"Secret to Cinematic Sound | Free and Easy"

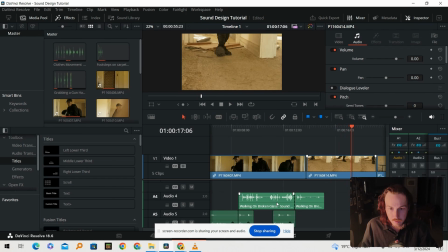I want to have a bit more though, so I want him to be walking on glass through this stuff as well.
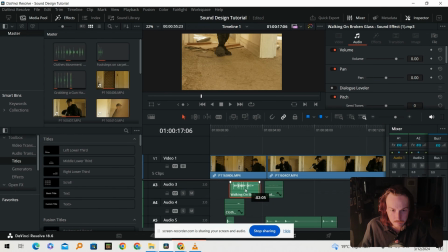And then when he first walks in, because he kind of stops when he takes a step in, and I want that to be because he stepped on some glass as well. So let's see how these two bits sound with glass. I'm going to, of course, I'll have to bring the volume down a little bit, but let's do that.
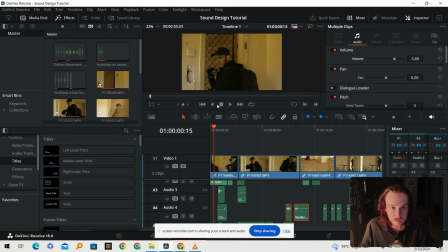All right, let's see how this bit sounds.
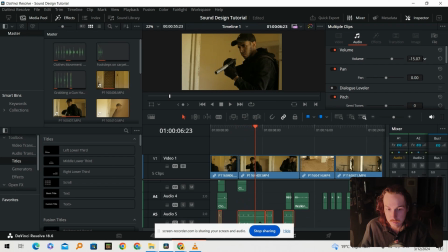Okay, these footfalls are way too loud. I'm going to bring them down heaps more. These ones are probably too loud as well. Bring them down a little bit. But these ones are close to the camera, so I'm going to bring them up a little bit. All right, let's try that again.
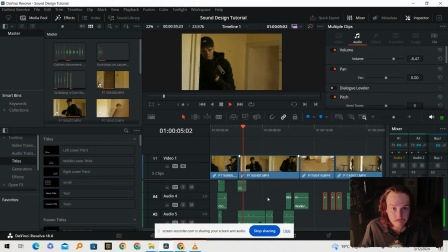All right, we're getting to the glass bit.
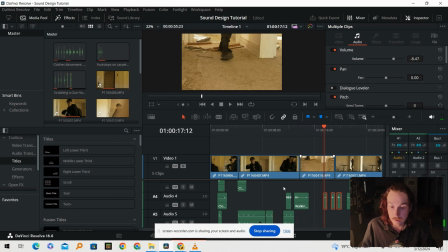All right, I'm pretty happy with that. What I need to do is I need to get rid of this original sound.
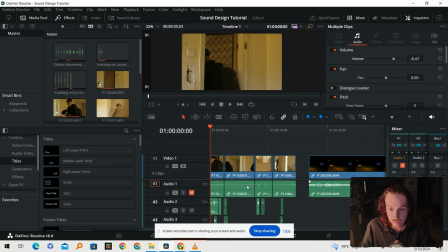So I'm just going to mute that track and see how it sounds without the camera audio, because that has been rolling the whole time.
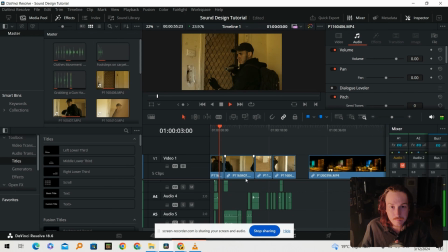All right, now you might notice as you're listening through this now, it feels a little bit empty. Even though all the right sounds are there, it feels very studio recorded.
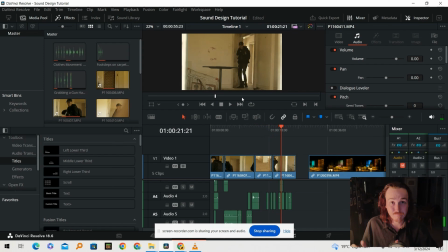It doesn't feel like he's in a universe. It feels like he's in a scene where some guy's placing sound effects. So what scenes really need is what's called room tone.
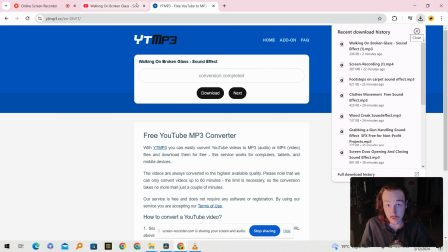So you can record room tone when you're on location if you're able to, but that spot was quite close to a busy road, so I wasn't able to.
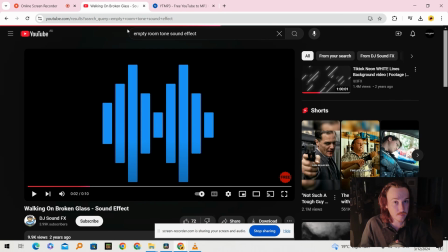So I'm going to go empty room tone sound effect. I'm not really going to check it because they all sound similar.
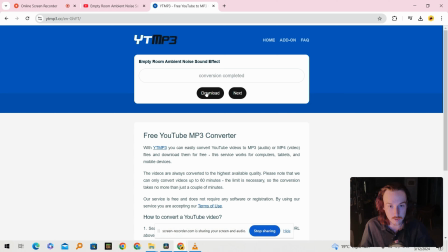I, in another circumstance, might be a bit more particular around what room tone I used if it didn't fit the room.
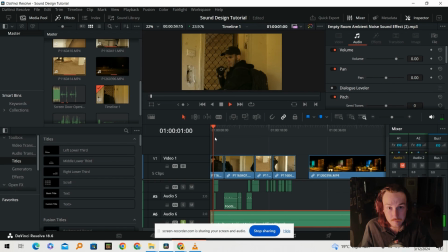We'll see how that sounds. I'll show you what it sounds like first. It might be hard to hear, so I'm going to turn it up for you. It just sounds like that. It's just a droning, just the sound of nothing.
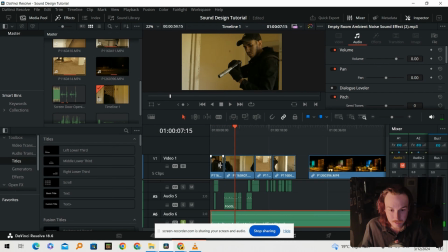Because you can't just have the sound of nothing. What I'm going to do before I finish the scene is we want him to feel like we want the scene to feel like it exists in a world.
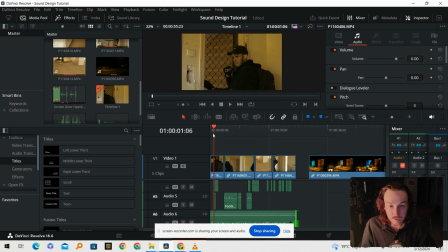So he's in the apocalypse, he's in a house, but there's going to be things going on outside the house that he should be able to hear as well.
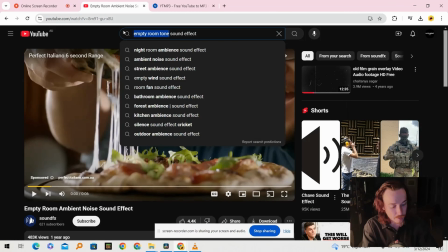So what I'm going to do is I'm going to get the sound of like maybe a bird, where let's just grab a crow, distant.
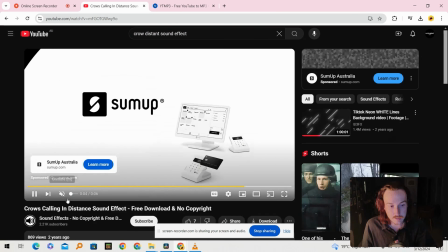Now this I'm going to have to check. Sponsored by.
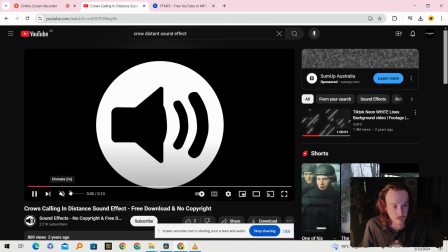All right, here we go. So I'm going to have to check this one to make sure it's what I'm looking for. Let's go.
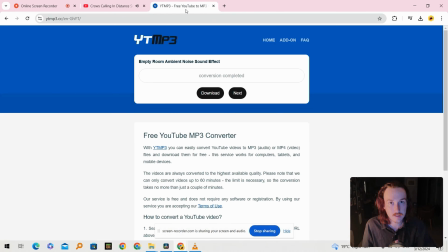Perfect. So it's just a distant sound effect. And I think I'm going to play that when he's in the big empty room in the wide,
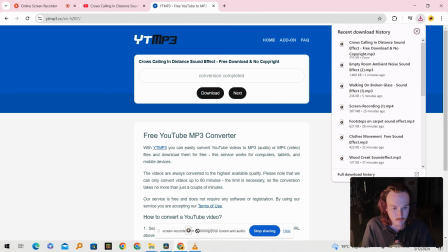just to help with immersion and so that we don't feel like we're
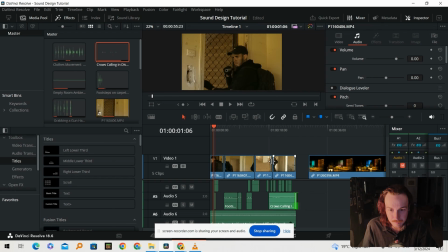not existing in a bigger world, because we are. Okay, let's see how that plays.